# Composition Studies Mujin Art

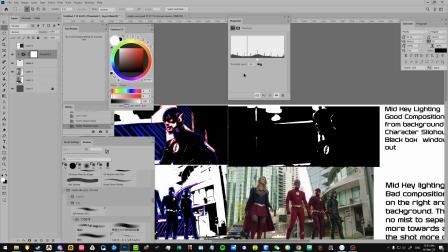246s
Right, so the default number is 128, and as you can see, this is too dark, so let me push out the light. So if we push towards the right, it's too dark, which is not what you see in the image.
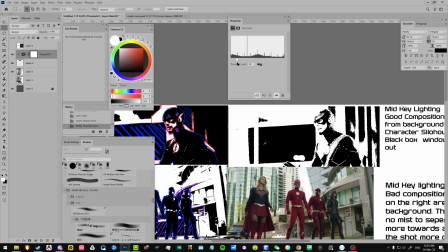259s
So but if we push too much to the left, it's overexposed, which does not reflect the light and dark family in the composition.
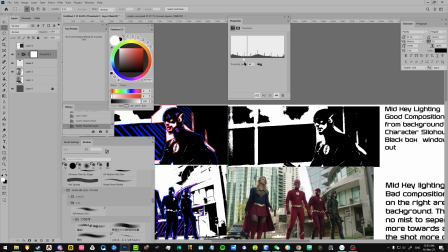268s
So let me see how far I can push. Right, Control Y, grayscale to check. So you can see these are the more exposed areas. Exposed, brighter areas.
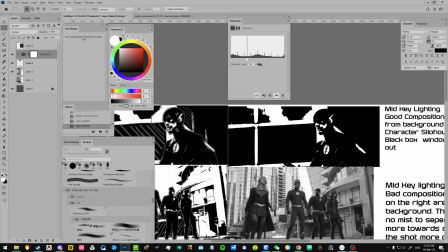287s
And then when we check, it fits what we talk about, the exposed areas, the bright areas, the bright areas, bright areas. So you know that you're on the right track. Okay, so this is how you do it.
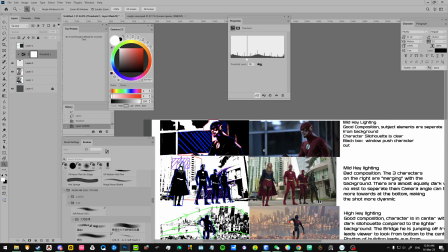304s
Right.
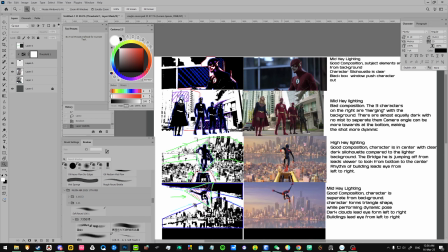307s
Okay, so composition study 1, we have the flash. So based on our evaluation, when we check in grayscale, this is a mid-key lighting. Why is it a good composition? Because flash is separate from the background, the character silhouette is clear,
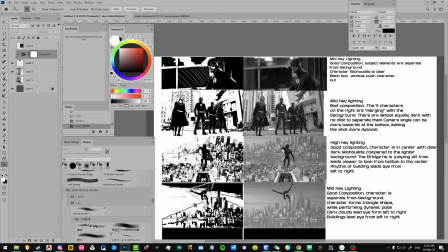328s
and in my opinion, this contrast area push out flash, making him look like he stands out to us. And when we zoom in,
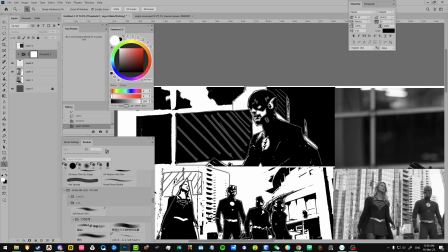342s
we can see the main contrasting point, which is the face and his symbol, making him look like he's the focal point.
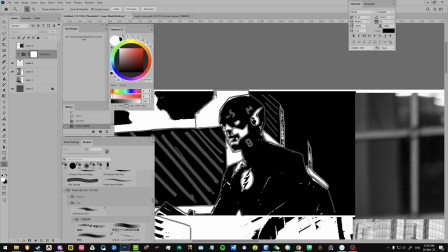350s
And I also try to mark out the shapes. You can see triangles, quads,
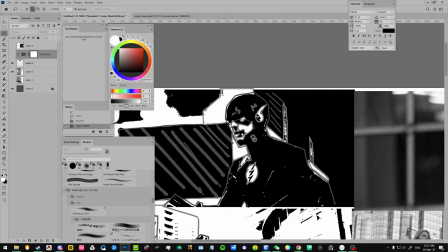360s
and I can see the big shapes, which is centered around his cheek,
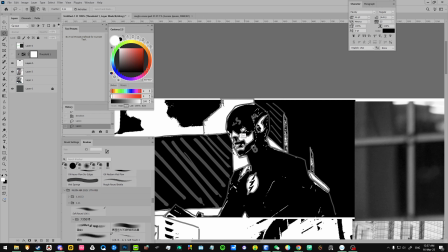365s
the middle shape at his ear, the smaller shape at his eyes and his nose.
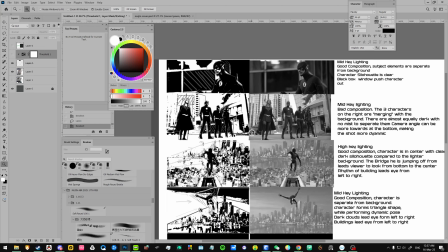374s
So composition study number 2, where we have the character standing here. It's a mid-key lighting. Why is it a bad composition?
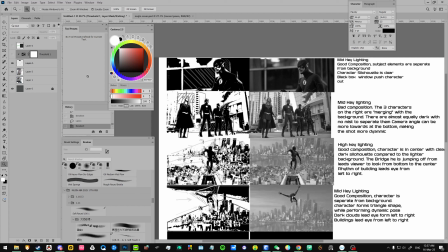388s
Because when we set the image to threshold and when we set the image to grayscale, it looks like the 3 characters are merging with the background, as you can see with the dark areas around here.
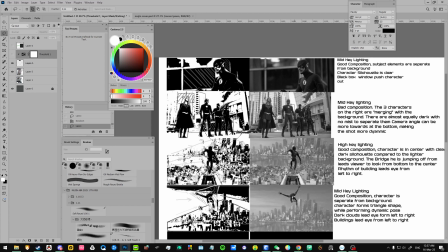408s
And when we check the grayscale, the darks are equally dark as the background. So it's hard to separate them. What would I do to make it better? I'll probably add the mist around.
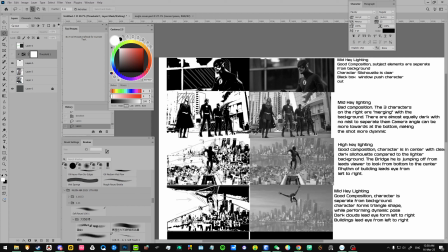424s
I'll add the mist around certain areas to make the characters pop out even more.
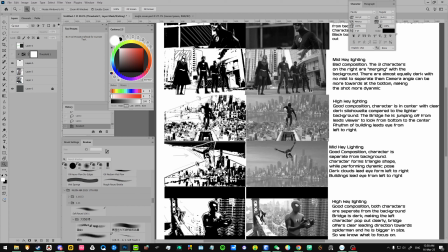431s
So moving on to Spider-Man. This is a relative high key lighting.
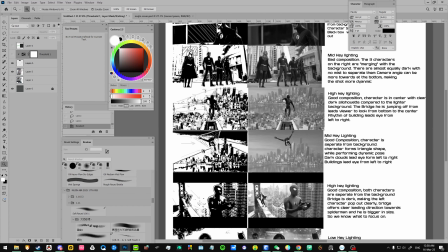438s
The composition is good because the character is in center, has the main focal point. And the silhouette is dark compared to the brighter background. And for the rhythm, we can see that it's going towards left to right, leading the eye.
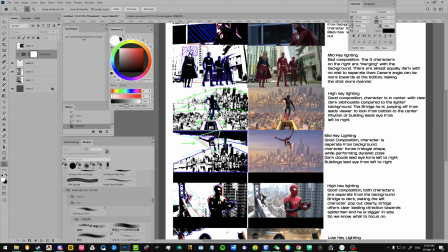455s
And when we read, we usually go from left to right. And based on my studies, the bridge that he's jumping off from here,
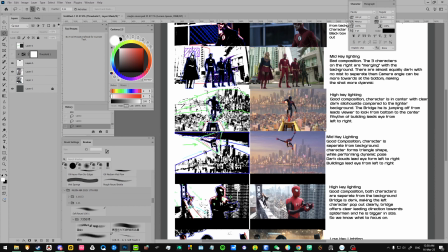471s
it leads us to look from left to right, and we can see like it's going from bright to dark. So there's a rhythm that really pushes us comfortably from the left to the right area.
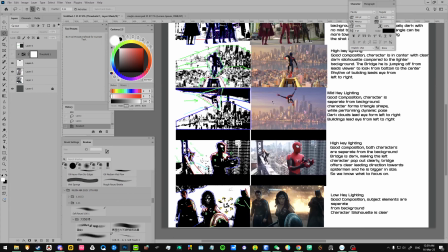484s
This is where he leaps off.
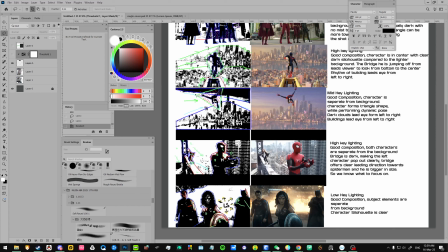487s
We can see the iconic triangular composition, and when we do another composition marking of the shapes of the background, we can see that there's a triangle area here, there's a triangle silhouette, there's a triangle shape covering his silhouette,
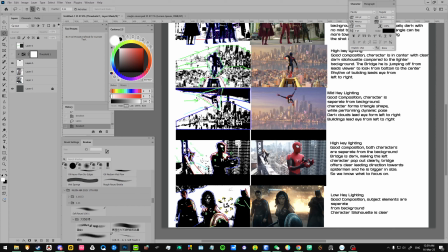506s
there's another triangular area covering the whole building. So, and we're reading from left to right, and these 3 triangles creates a very dynamic composition, and he's doing a dynamic action of jumping off. And this is good because we can see that he clearly stands out from the background.
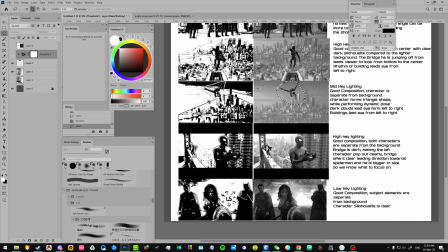528s
And when we check in grayscale, you can see the dark clouds lead our eye from the left to right.
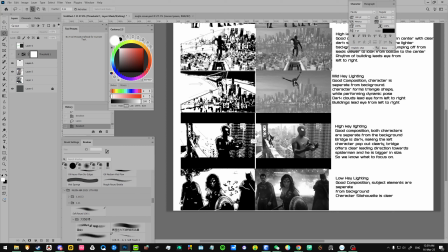535s
So more Spider-Man composition. So this is a relatively high key shot. So, and when we check in threshold and grayscale, we can see that the both characters are separate from the background.
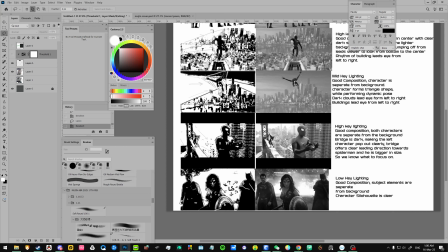555s
Especially so in threshold. So the bridge here, this part of the bridge here is dark, this part of the bridge here is bright, and leads us from this area to this area where we are looking at Spider-Man,
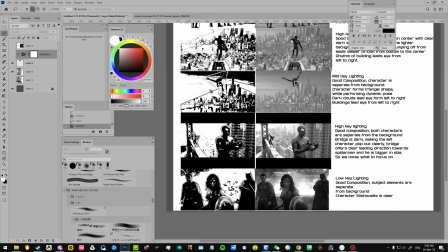571s
and the background is bright, so making this character pop out even more. And then the bright background here makes the main character pop out more.
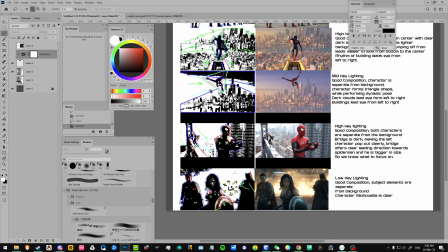So, and we know Spider-Man is definitely the main character because it's bigger in size.
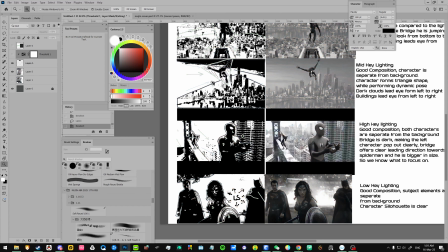599s
and the strongest contrast is still him. And this is where I do
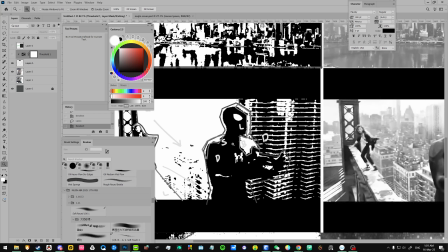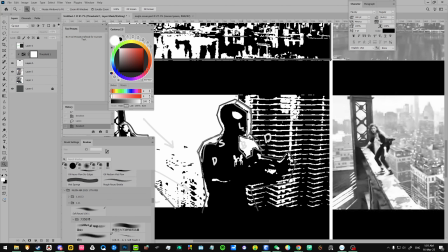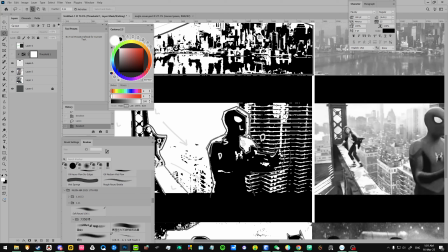615s
so the building here is dark. His silhouette is dark. There are lots of bright areas here, so making him the strongest contrast, making him stand out.
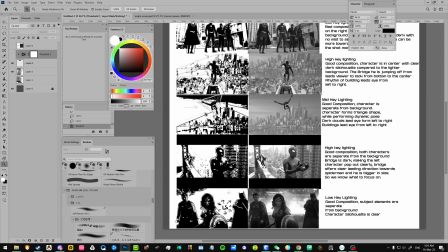632s
And then we look at the next composition, right? Batman v Superman. This is a low-key lighting. As we can see in threshold and in background, in grayscale, the subject elements are separate from the background and the character silhouette is clear.
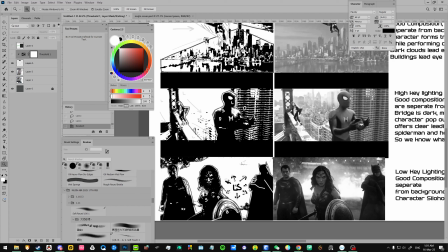653s
And usually it helps if you identify the light source.
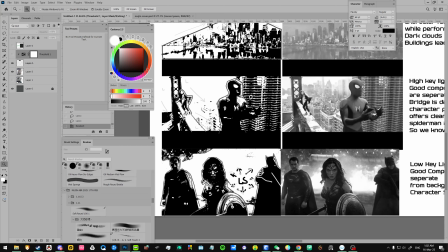662s
And when we look at Wonder Woman,
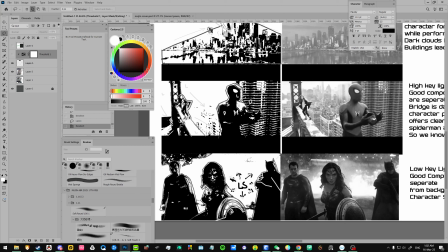665s
the strongest contrast is at the face, which stands out the strongest contrast is at the shield, and it moves towards the face. As you can see, the darks, the brights, the darks and the brights here.
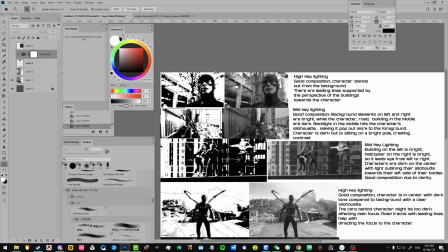Second set of studies.
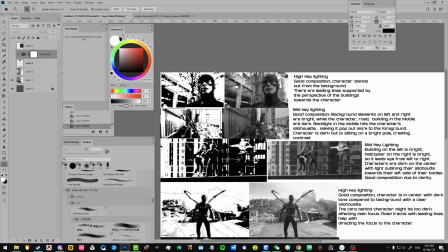As we can see from this example, this is a high key lighting. The composition is good because the character stands out from the background.
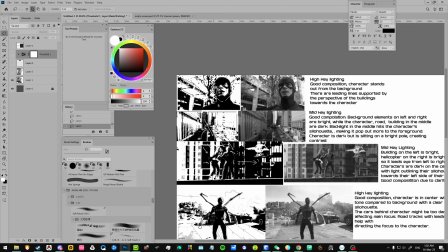709s
As you can see, brights, darks, brights, darks, brights. The strongest contrast being in the face, and look at these perspective lines leading to the character, making the character stand out.
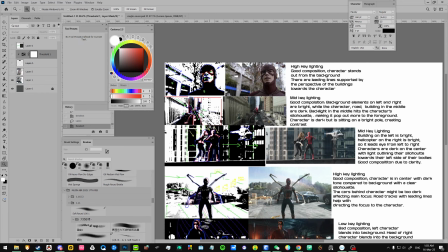730s
Next we have another Spider-Man shot. This is a mid-key lighting.